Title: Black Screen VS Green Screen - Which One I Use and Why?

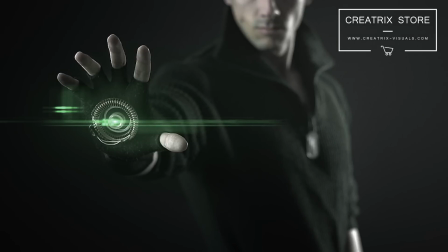[2:36]
So I hope you guys get excited from what you saw. I know it's not much, but trust me, I think it's gonna be really cool once you guys actually see the final results. So as you can see,
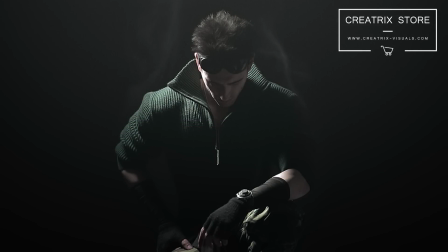[2:52]
this was shot in front of a black screen, and I chose a black screen because was no reason for me to use a green screen, since I did not need a separation between the foreground and the background. And that's really the main key here of why I choose to use a black screen
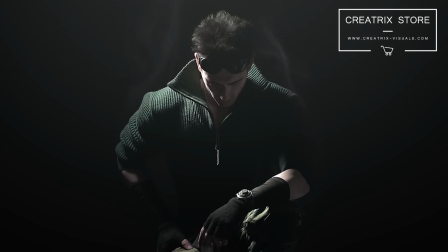[3:13]
in projects like this one,
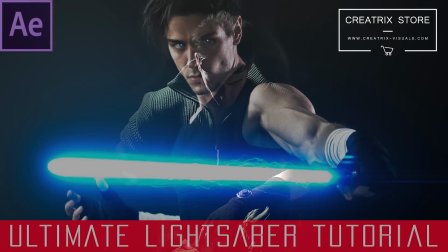[3:15]
as well as the very famous Star Wars VFX Academy series that you guys have been asking me for. So again, let's see what happens in the beginning versus the end.
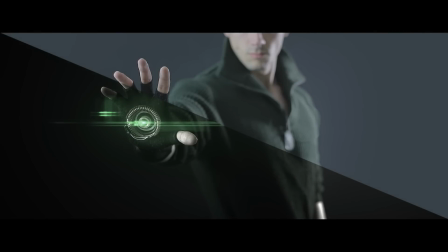[3:27]
Now, as you can see, the final result looks nothing like the original, and that's because of editing. In order to get that visual fidelity, there's a lot of steps involving color grading and visuals,
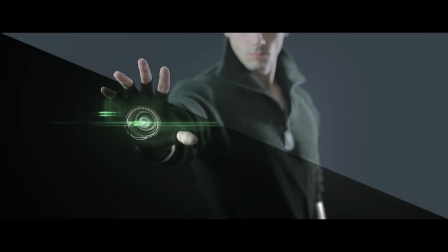[3:41]
but I'm gonna walk you guys through that so you can get an understanding as to how I achieve the look.
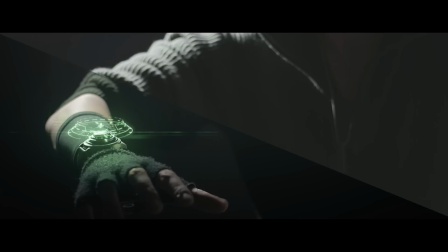[3:49]
Now, I personally am a big fan of this look. I love it. I think that if you have a studio and you don't have an actual location, is a very cool way of creating some very interesting visuals, while at the same time keeping the focus on
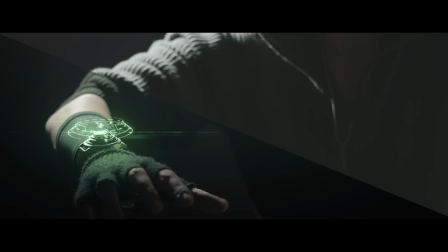[4:05]
on the purpose of the project, essentially. Now, I shot this using only one light, and as you can see, you can easily tell that there's a black fabric behind me, right?
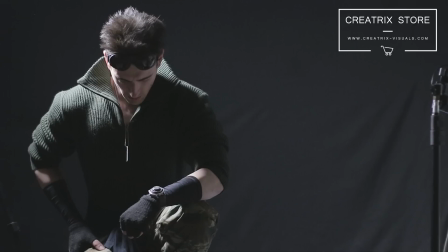[4:18]
Now, when I take this and put it into After Effects,
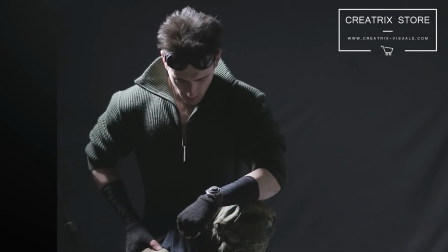[4:22]
I can do certain steps to ensure that I still keep the black background, but it doesn't look like a black fabric.
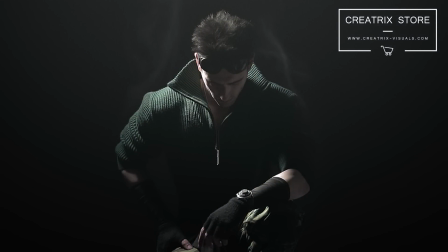[4:31]
Instead, it looks like an infinite black space. And that's really cool, and what I love about using a black screen,
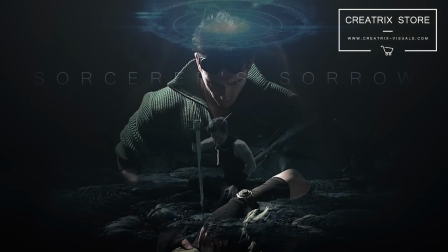[4:39]
where if I would use a green screen like I did in the Sorcerer's Sorrow promo video,
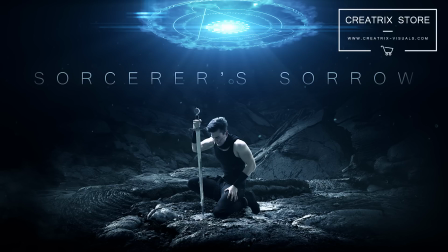[4:47]
if I did this, I would lose a lot of detail, especially in the hair section. And because most of us use DSLRs, and they're awesome tools, do not get me wrong, but they're not cinema tools.
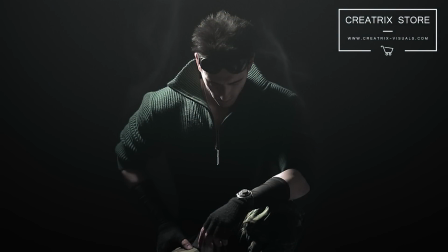[4:59]
So they do not provide us with enough info to get a very good key out of a green screen, and as such, we lose a lot of value, especially in the hair section, or if there is movement, it's really hard to pull off a good green screen key.
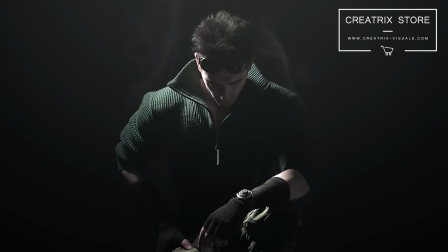[5:17]
And that's where the black screen comes in, because like I said at the beginning, I not did a separation between the foreground and the background. I can keep the visual fidelity of the hair section and other parts of the scene without being afraid of like how it will look in post.
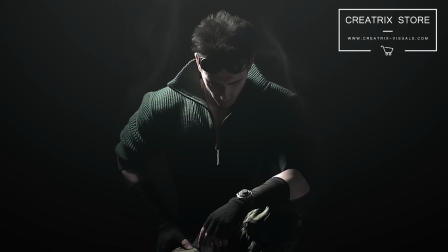[5:37]
Also, the other problem with a green screen is that you really have to have a lot of lights and lit the green screen perfectly without any wrinkles, while at the same time
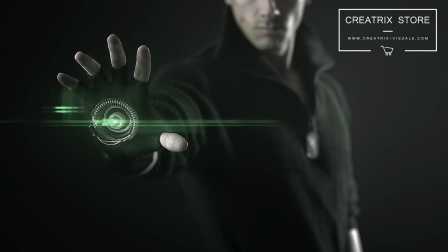[5:49]
lighting your subject in the specific way you want in order to get that cinematic feel and have a cool cinematography, like in this case. So that's basically it, like the main reasons why I use a black screen versus a green screen.
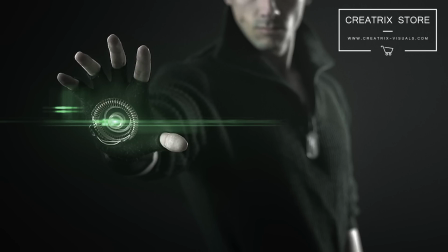[6:06]
Of course, a green screen is a much more versatile tool compared to the black screen. But again, like I said, if there's not a real reason for you to have a green screen in order to separate your foreground and your background, there's really no reason for you to use this.
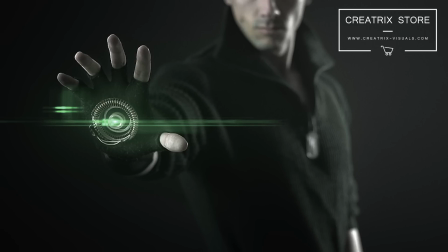[6:25]
So in most videos that you see a black background, it's because I use black screen, and this is how it looks. Now, let's take a look at After Effects and the steps that I take in order to take it from what the 70D sees and what you guys see in the final video.